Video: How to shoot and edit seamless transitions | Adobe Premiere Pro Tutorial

Hi everyone! I hope that you're good out there. Today we are going to talk about transitions. Firstly I'm gonna show you how to shoot them and then how to make them even better in Adobe Premiere Pro.
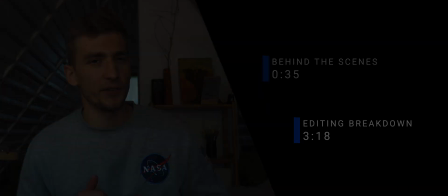Let's take this video as an example.
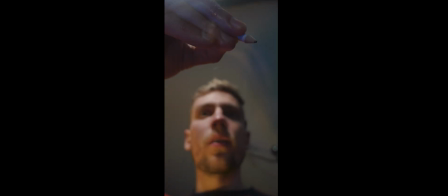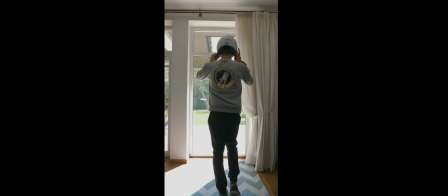Let's start with a little bit of behind the scenes. I'll go shot by shot and explain what was important in this particular one. First one was pretty basic. We wanted to establish a scene and also explain what is the video about.
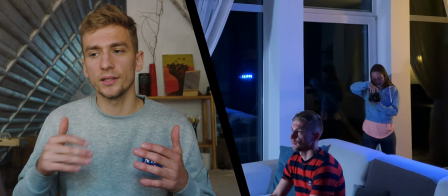Dario was standing still and keeping the TV and the character in the frame. The next shot was supposed to show my amazing acting skills, of course, and the excitement of the main character.
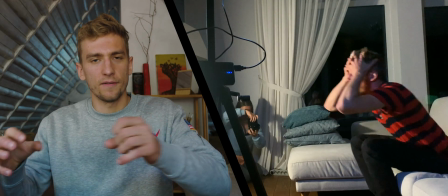It started with a movement to the character and then a fast whip to the left to hide behind a stack of pillows. This was supposed to help with transition to another shot. For this scene, I use my glass desk.
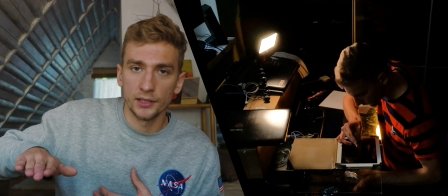I put camera on my leg and I put the drawing upside down so it's visible for the camera as I move with the chair.
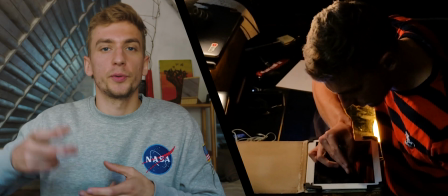Once I got to the drawing, I lifted the camera to create an illusion that the camera is going through the drawing.
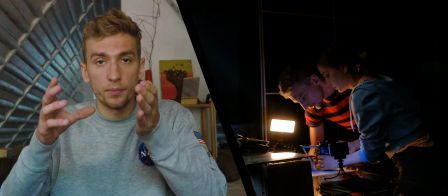In this next shot, I asked Dario to lift the camera up while I finish the drawing and then take it off the table. I finished the building rocket part with a little nice touch on the end. As you can see the camera is on the tripod, nothing special. The important thing though was to keep the same size of the rocket as it was on the drawing from the shot before.
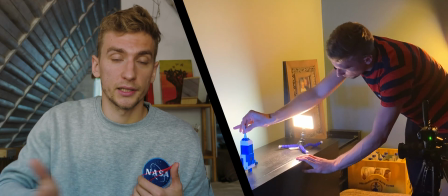I finished the shot with covering the lens with my hand. The shot started with a black frame covered by a pullover which was thrown at me.
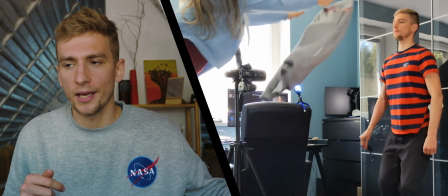You can ask me why I was jumping. This helped me to hide a cat with another shot where I was already dressed.
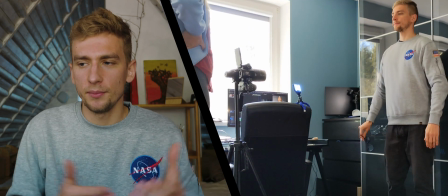The key here was to jump similarly standing in the same spot.
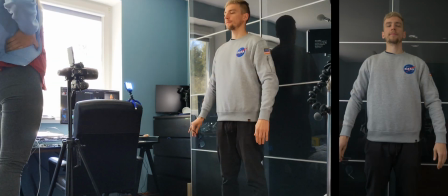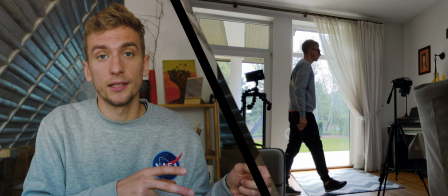I entered the frame from the left side and then pretended to leave the house. Last scene was certainly the most fun but also the most challenging one. I had to shoot three times.
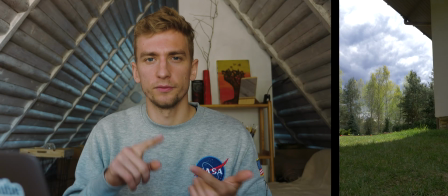First shot with no racket at all,
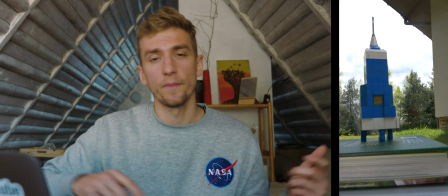second with the racket with closed door and me jumping into it and then the third shot with racket with open door. Once I was done shooting I put it everything into a timeline let's see the effect with no effects no sound design.
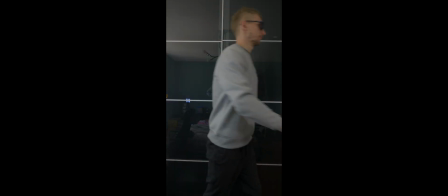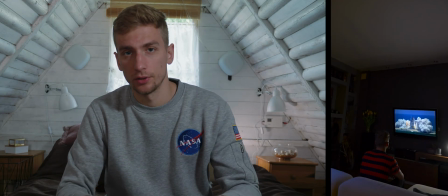I chose the clips that I liked the most and put it them in a timeline in the right order then I went one by one and tweaked them so they give better results.
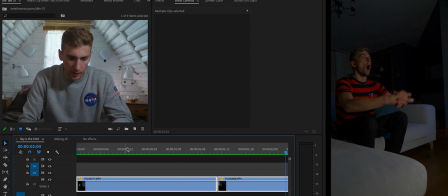For example the first video I can see that it is a bit shaky I
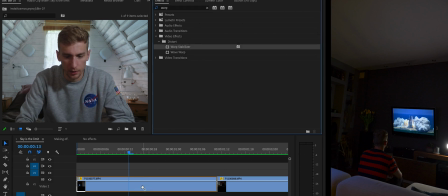use our favorite effect warp stabilizer as
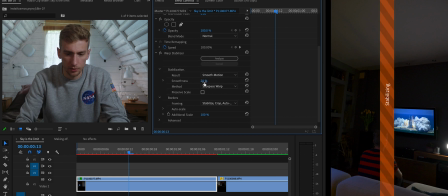before change it to 20%